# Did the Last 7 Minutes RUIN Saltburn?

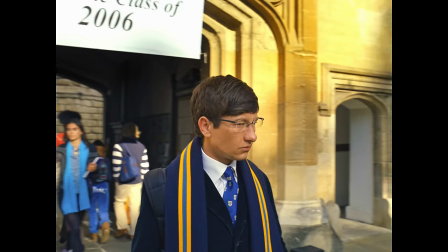[12:26]
And you'd be right, except Oliver is quite literally the narrator of this film.
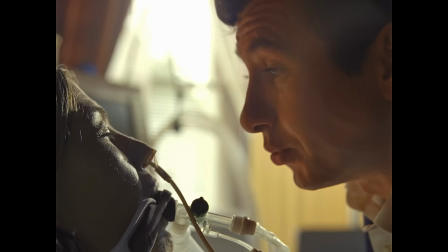[12:31]
His voiceover is diegetic, implying that the whole movie is just Ollie recounting the events to Elspeth.
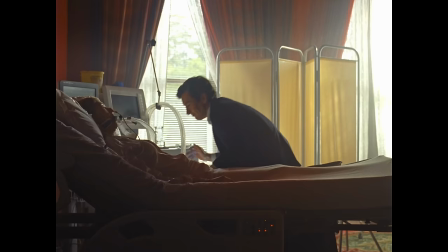[12:38] We got there in the end, didn't we?
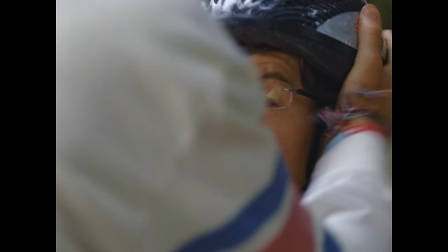[12:39]
If this is the case, it doesn't make sense for him to portray himself in a more sympathetic or positive manner, because he ultimately reveals the truth.
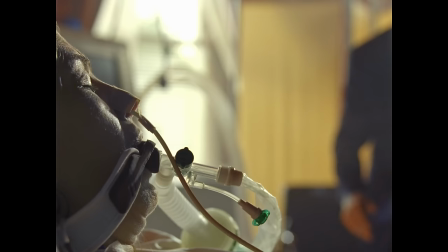[12:47]
What's the point of keeping the audience in the dark? Suspense? His only audience member is a woman in a coma.
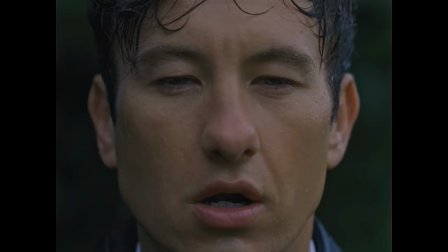[12:53]
There are plenty of moments that utilize the unreliable narration brilliantly.
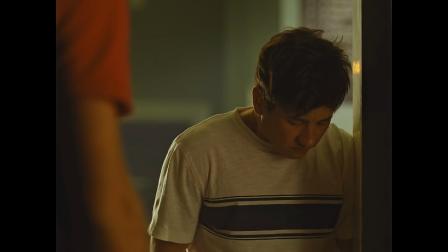[12:58]
When we see Ollie get this phone call, then immediately cut to him telling Felix his dad died, the audience assumes the phone call was him getting the bad news.
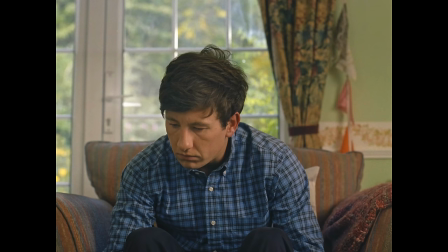[13:06]
But when the first twist reveals that he was lying, it becomes clear why we didn't actually hear what was discussed during the call.
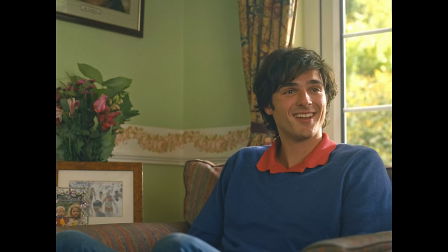[13:13]
It's a conscious and brilliant manipulation on Oliver's part that would work great if there was only one twist, but doesn't make any sense in the context of the finale.
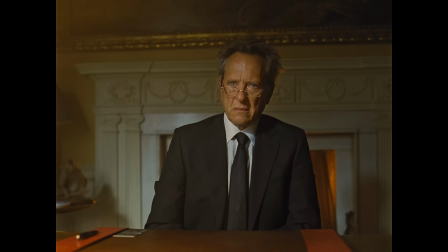[13:22]
It only exists to fool the audience, and serves no purpose within the world of the story.
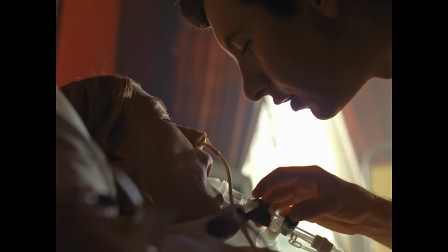[13:27]
This could have been avoided if the narration was revealed to be part of a, say, police interrogation, but Elspeth is on life support, dude.
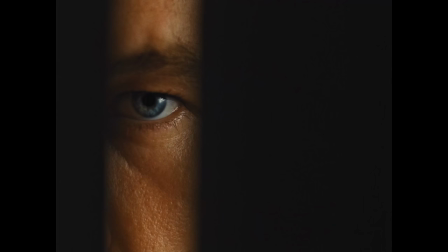[13:34]
She can't really appreciate complicated story structure.
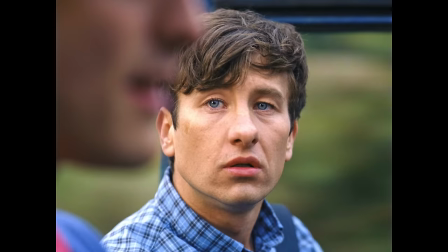[13:37]
Whether the filmmakers were too afraid of their own commentary, or just didn't believe that one big twist was enough,
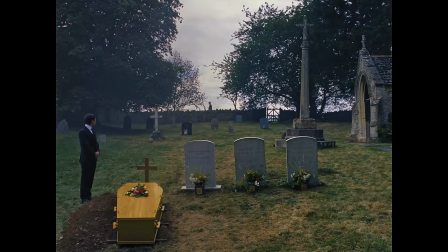[13:44]
the last seven minutes turned Saltburn into a completely different movie, one that might be more shocking, but is it actually better? You tell me. I'm Dylan, and this has been the Writer's Block.